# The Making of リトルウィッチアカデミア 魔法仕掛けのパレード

今回で勉強してって感じですね今回のそのマスクダメですけど担当の方はそれで勉強できたらなと少しでも自分の中に入れなきゃいけないなって感じですね頑張ります
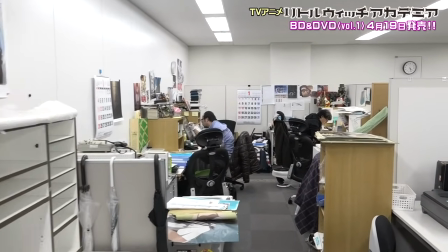(17:03)
コンテの完成を受け背景美術を担当する美術チームでも作業が始まりました
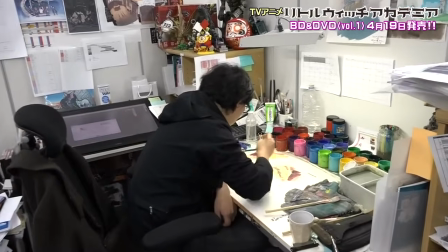(17:11)
前作に引き続き美術監督としてチームを率いるのは金子雄二さん
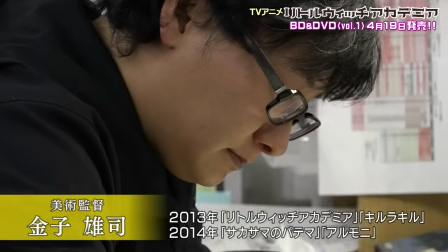(17:18)
アニメ美術はすでにデジタル作業が主流ですがアナログとデジタル両方の技術を駆使するハイブリッドスタイルです
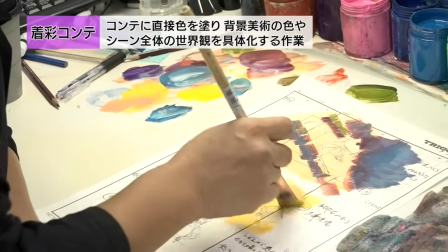(17:29)
この日の作業は着彩コンテ吉成監督の絵コンテに直接絵の具を塗っていきます
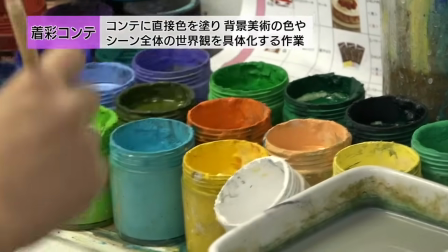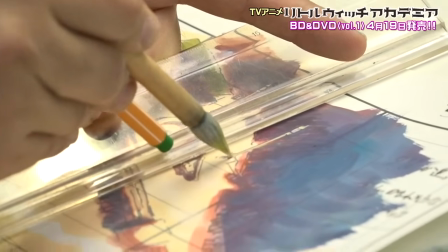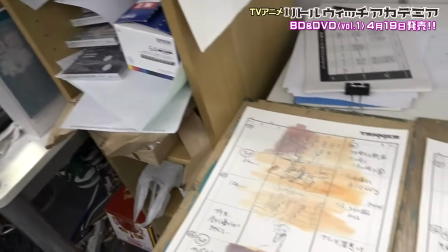(17:51)
現在取り掛かっているのは物語の前半部分悪子たちが街に買い出しに出かけるシーン
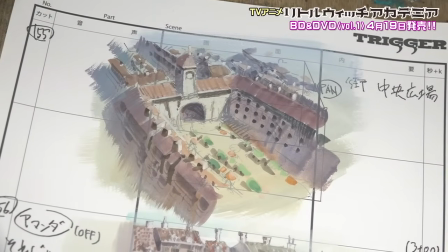(18:00)
仲間の心がすれ違う転換のパートです
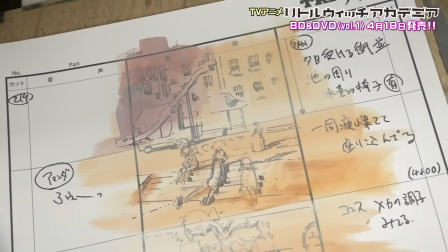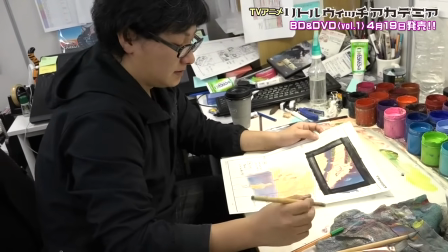(18:09)
例えば今塗っているところなんかはどういう意図でこういう色を選んでいるんですか
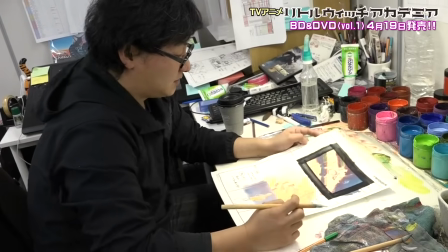(18:13)
単純に夕方、
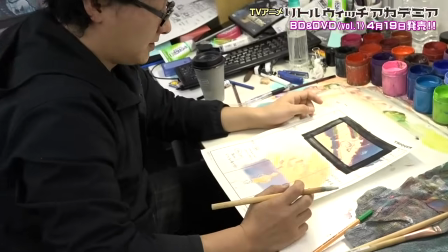(18:15)
お話の流れ的に友達と喧嘩しちゃってみたいな流れで、
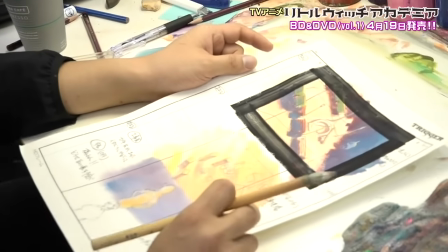(18:22)
ちょっとポツンとしつつ、
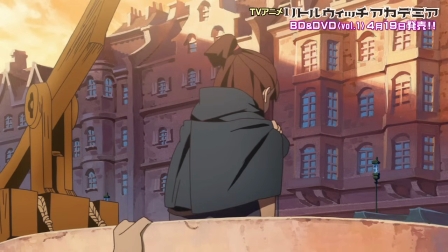(18:28)
夕日の光は綺麗なんだけど少し寂しいみたいな流れから、
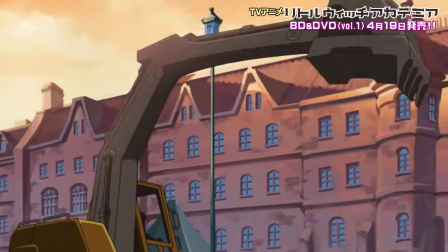(18:34)
ちょっとダークな流れに映画が入っていくので、
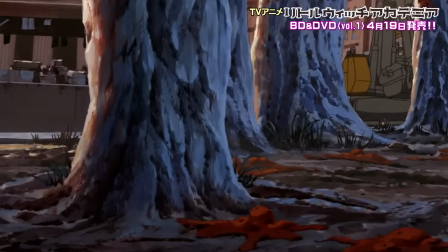(18:37)
柔らかい光と独々しい色味が混ざり合ってきていて
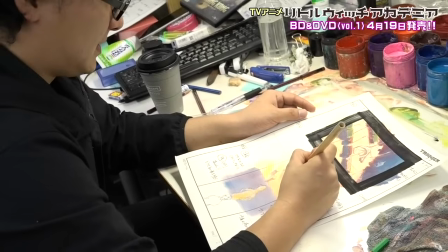(18:44)
何か起きちゃうかもね的なのをちょっと色でさせたらいいのかなって思ったりもするんですけど
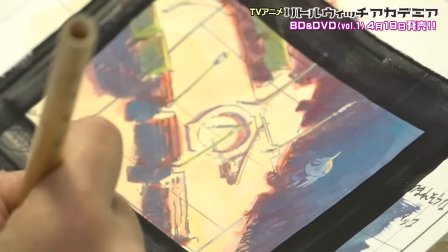(18:57)
これぞアニメ美術の極意
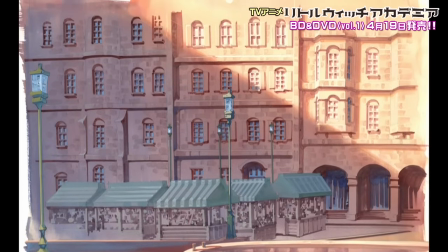(19:02)
絵画作品のような美しい色彩にはシーンの意味付けを強調するという明確な意図があったのです
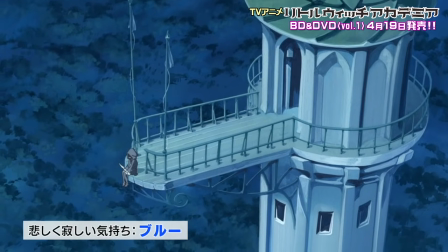(19:13)
アッコの悲しく寂しい気持ちを表現するブルー
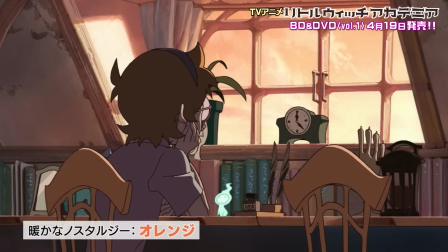(19:21)
ロッテの温かな気持ちを表すオレンジ
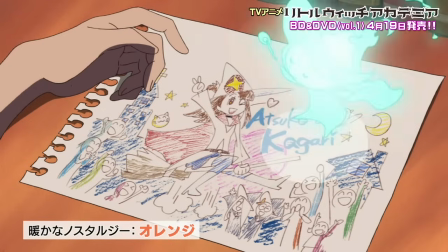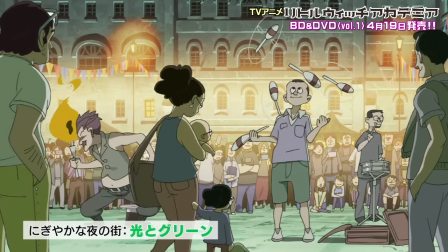(19:30)
賑やかな夜の街はあふれる光とグリーン同じ街の風景でも状況に合わせてわざと色を変えています
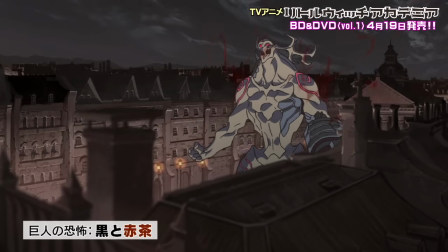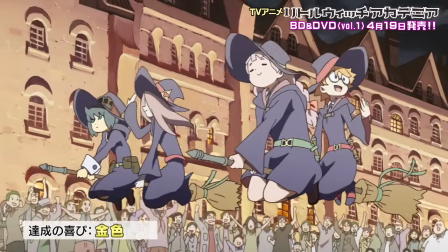(19:44)
写実性よりもアニメ的な記号を優先するビトルビッチアカデミアならではの選択なのだそうです
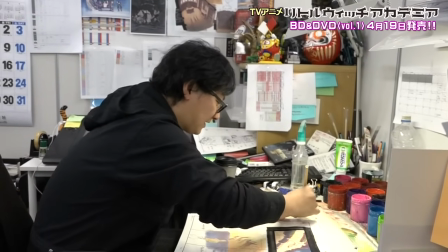(19:52)
結局アニメの美術とかっていうのは様式美だから
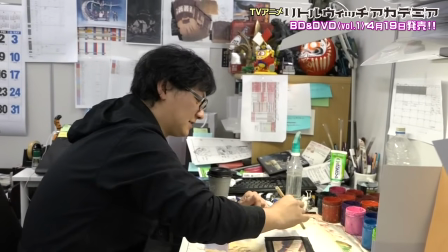(19:56)
色を記号として扱ってシーンに指す色を決めていくっていうか
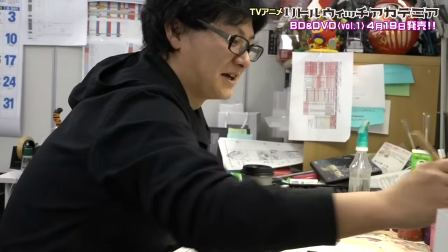(20:02)
本当にいい意味でアニメっぽいアニメだと思うんですよね
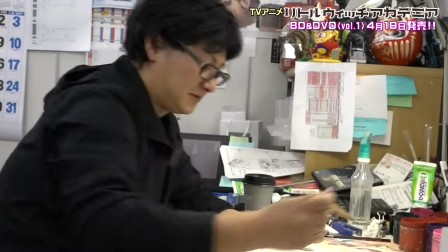(20:06)
トリガーの先のデザインでそれは美術もすごくやってほしいなと思うんですけど
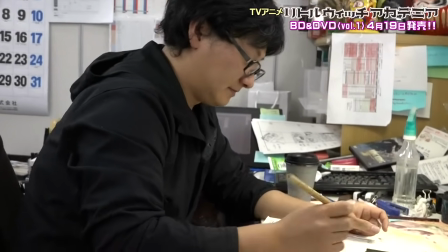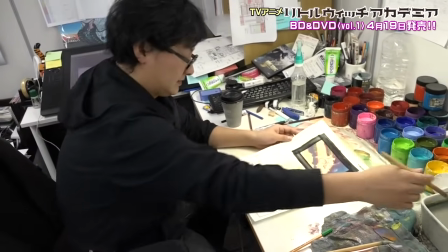(20:20)
色とりどりの個性が調和し響き合う世界アニメのチームワークも同じなのかもしれません
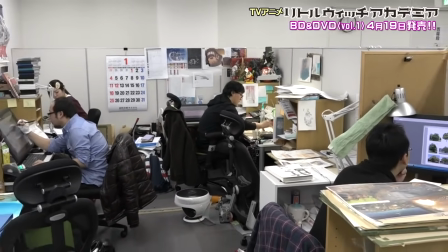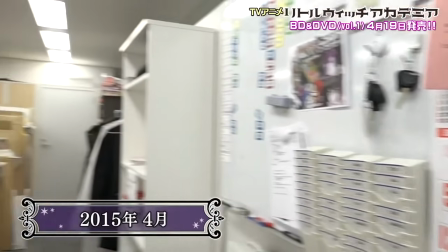(20:36)
2015年4月作画開始から約3ヶ月